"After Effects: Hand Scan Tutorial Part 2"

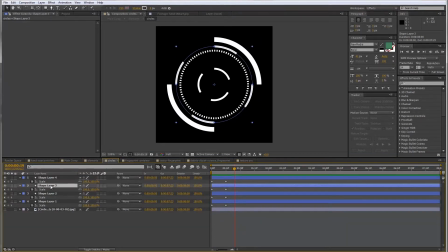So actually, if I select layer 3, 2, and 1,
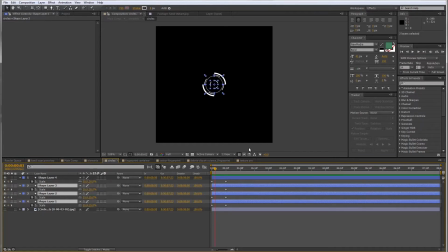starting at 0, I'm gonna frame advance 4 times using the page down key on the keyboard. And move this 3 forward. Do the same again, but this time move 2 and 1.
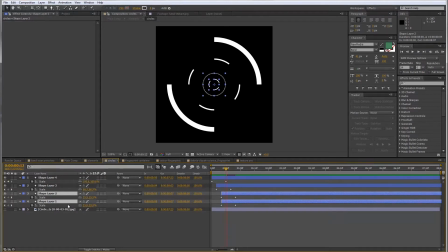Frame advance 4 more times, and this time just move layer 1. So it's just this 4-frame offset on one layer after the other, and this just looks more interesting than all of them coming in at the same time.
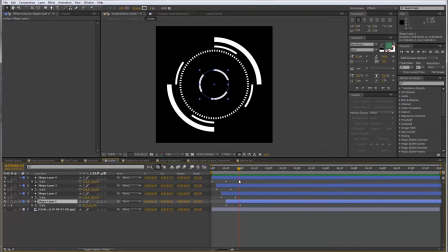Okay, I also want these different sections to be rotating, and for that we're gonna use some expressions. So if I go back to shape layer number 1, I'm going to press R for the rotation
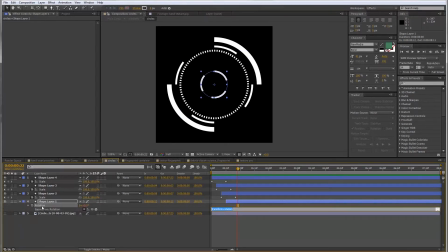and hold ALT on the keyboard and left click rotation to enable the expression box. And I'm just going to type out time times 100, which basically means whatever the time is, it gets multiplied by 100.
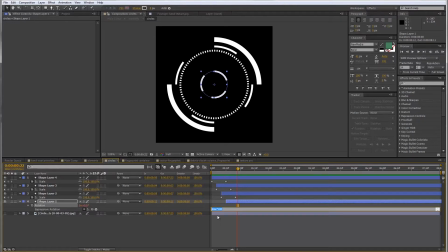And that's the value that gets fed back into the property. So we have some continuous rotation throughout the whole duration of the comp. I'm going to go to the next layer, bring up rotation on that layer. And again, I'm going to enable the expression.
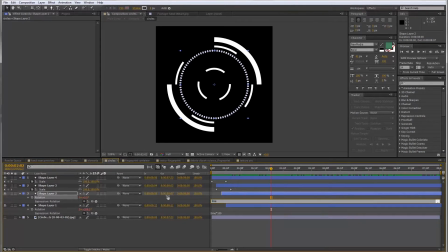And this time I'm going to type out time times minus 10. And what this does is it's a lower number. So this is going to be rotating slower and also in the opposite direction because of the negative signage there.
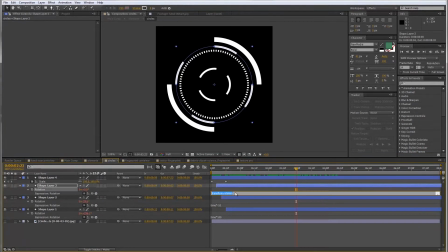On to layer number 3, I want to rotate that in the same direction as 1, but at a different rate. So I'm going to go for time times maybe just 60.
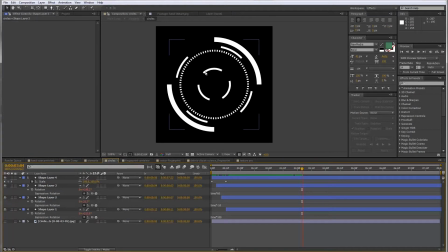So it's moving in the same direction as shape layer 1, but it's at a different speed. So these bits won't always be lined up. And the last layer, number 4, I'm just going to do the same.
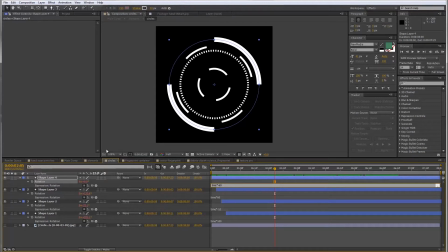Time times minus 60 this time, so it's going in the opposite direction. And when all of that is finished, this is what I have.
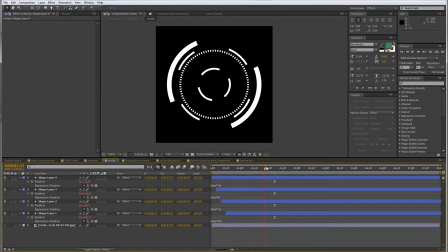Much more interesting than just still elements. Okay, back to the elements comp.
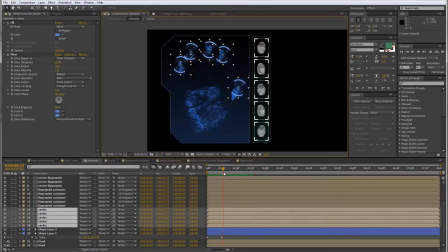We want the first set of circles to appear after the main section comes on, so that starts at frame 12. So let's move everything to there. And here we're just going to do the frame advance again and just offset everything by 4 frames at a time.
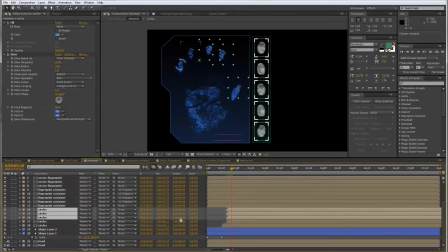So 1, 2, 3, 4. And do the same for the next and the one after that. And so when you get the idea.
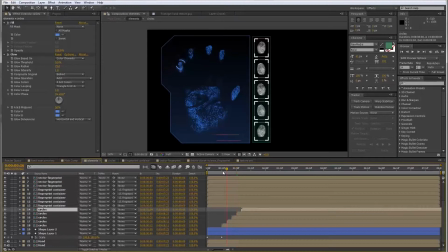Now you could be using a different offset depending on how slow or fast you want your animation to be overall. So that's it for the circular elements. Let's move on to these fingerprint containers.
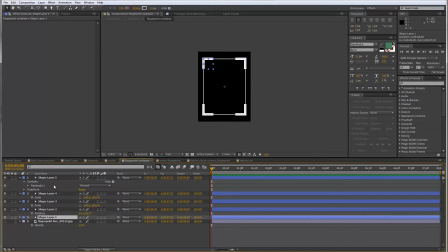And that's in this comp. I'm going to select the 4 corner shapes here. Press S for the scale. Move to 12 frames and let's keyframe this at 100. Go back to 0 and let's zero this out.
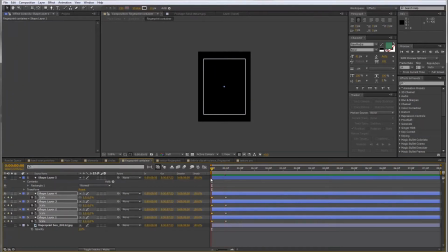So we just have this animation where everything comes from the center. And again, let's do the offset. So if I advance 4 frames, I can move this layer, move forward another 4 frames, and by now you get the idea. So it looks like this now.